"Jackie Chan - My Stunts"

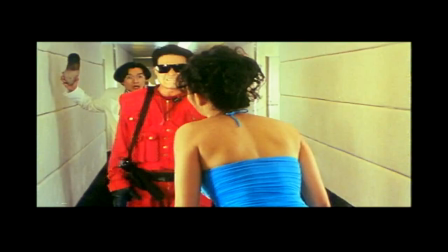Very simple things, the actor or actress, they don't have to do anything, just boom, gone.
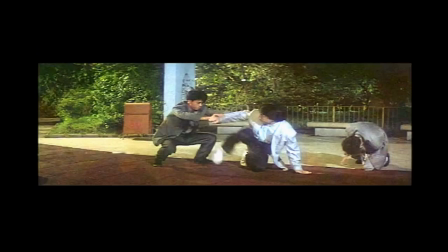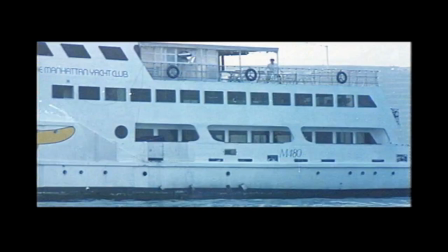And usually when the filmmaker making a movie, use the wire, they use a big wire, big pool flying around, you know. The people, the audience can tell, wow, that's a wire. When I use the wire, it's a small technique. If I don't tell you, you don't even know. That's how I like to do it. The small things, I use the small things. I show you how. See? Even he, very good for, but sometimes for me, still not enough. Especially when I travel around in some other country to filming, I use different people. But they are not everybody stuntmen. So what can I do? So I use the small trick. Use the wire in the shoes, bottom of the heel and the shoes.
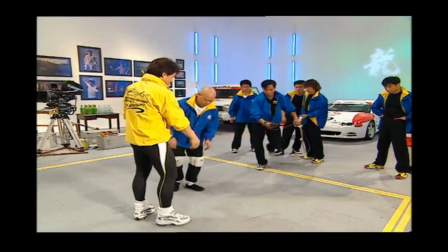The whole thing will be like this. That's exactly same shoes.
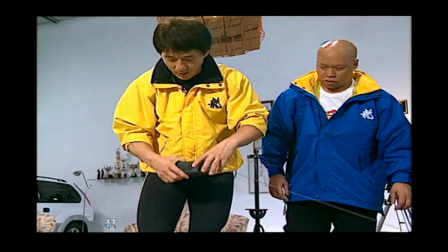Look, right? So we throw this one, he changed the wire under the shoes.
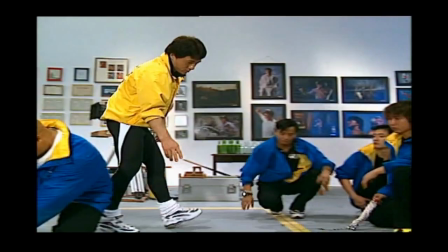Okay. When he wear it, when he's standing there, the wire go on the floor, on top of the floor, nobody can tell.
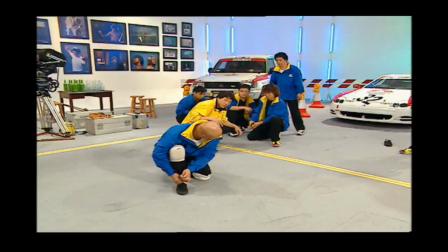And here maybe we need three people or two people, it depends how fast I want.
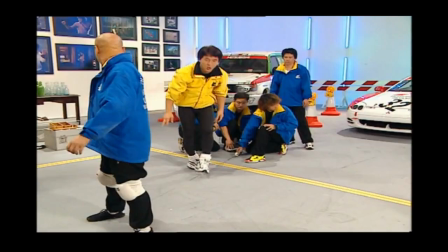And so the wire will go on the floor like this. And also the pack, you have to know where you put the pack.
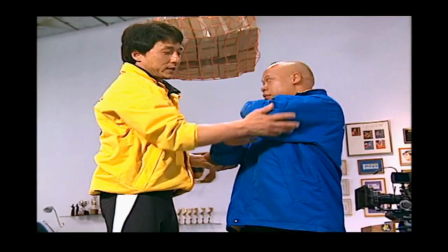You have to put the pack at certain point, 1 point, 2 point, 3 point, that's a wire.
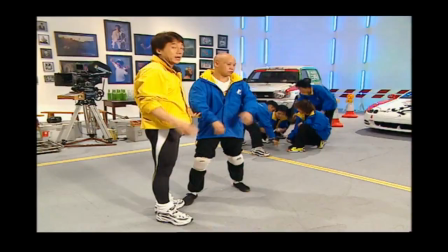That's the pack inside. And it depends you're lucky or not.
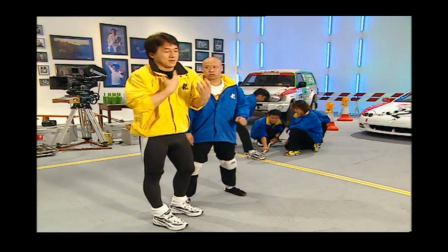If you're unlucky, you take off your shirt or some just like undershirt, so you don't have a pack.
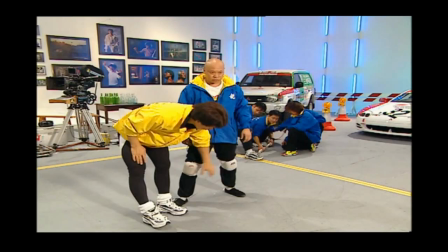If you had a sharp pen, so you don't have a pack. So that's a bad luck.
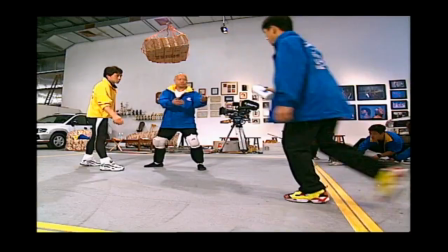You have to get hurt just one time. Yeah, we'll show you again. Little bit trick.
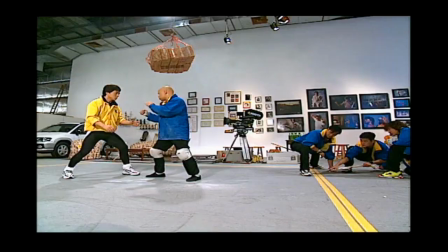When he fall down, touch the floor, just a little bit effect.
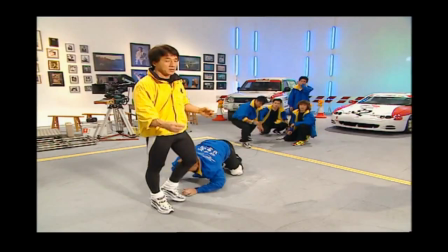See, that's what I mean. And much faster and much powerful. And of course, you have to know how to use, when you use. It's not like I use this. No, it's when you use on the wrong time, wrong place, wrong timing, it's a terrible. You have to know how to use. And also we use a lot of different things. We use these kind of things and also the double leg.
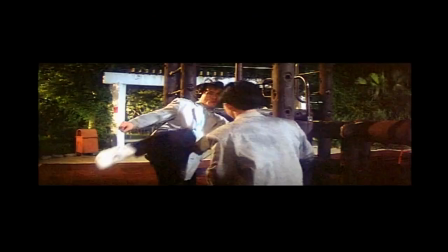We use a four and side four and also all from the shoes.
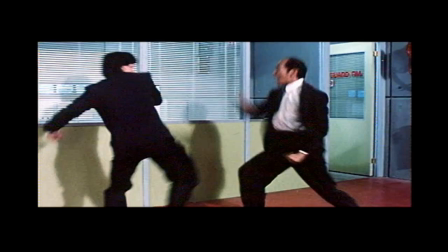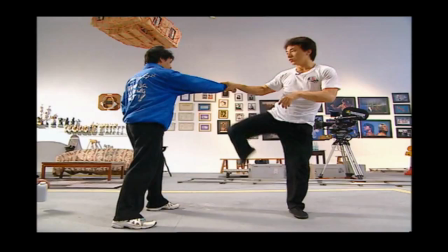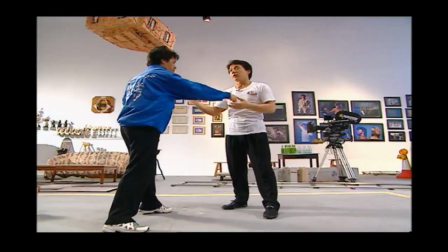One of the trademarks of Jackie's style of screen fighting is that he and his stuntmen really hit each other. I really want to really contact, but on the body, we can put the pack on the stomach, on the back.
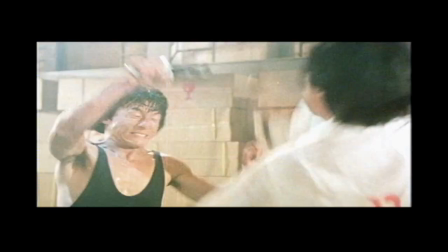But what happened to the face?
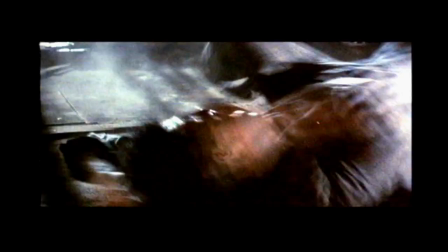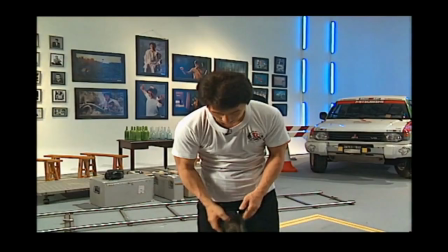There's a this kind of shoes. Looks exactly the same.
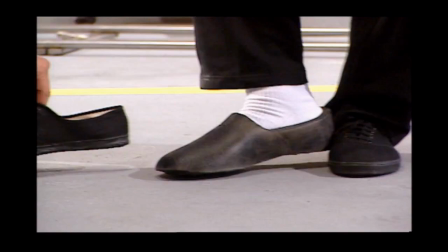Sort of. So because when fighting, you really cannot tell.
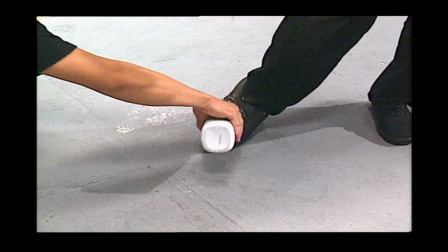See? Okay.
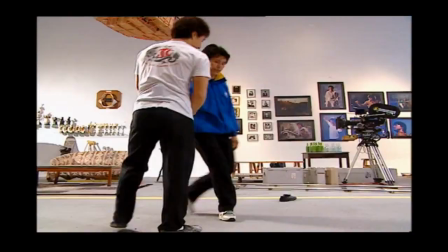See? It touch, but doesn't hurt.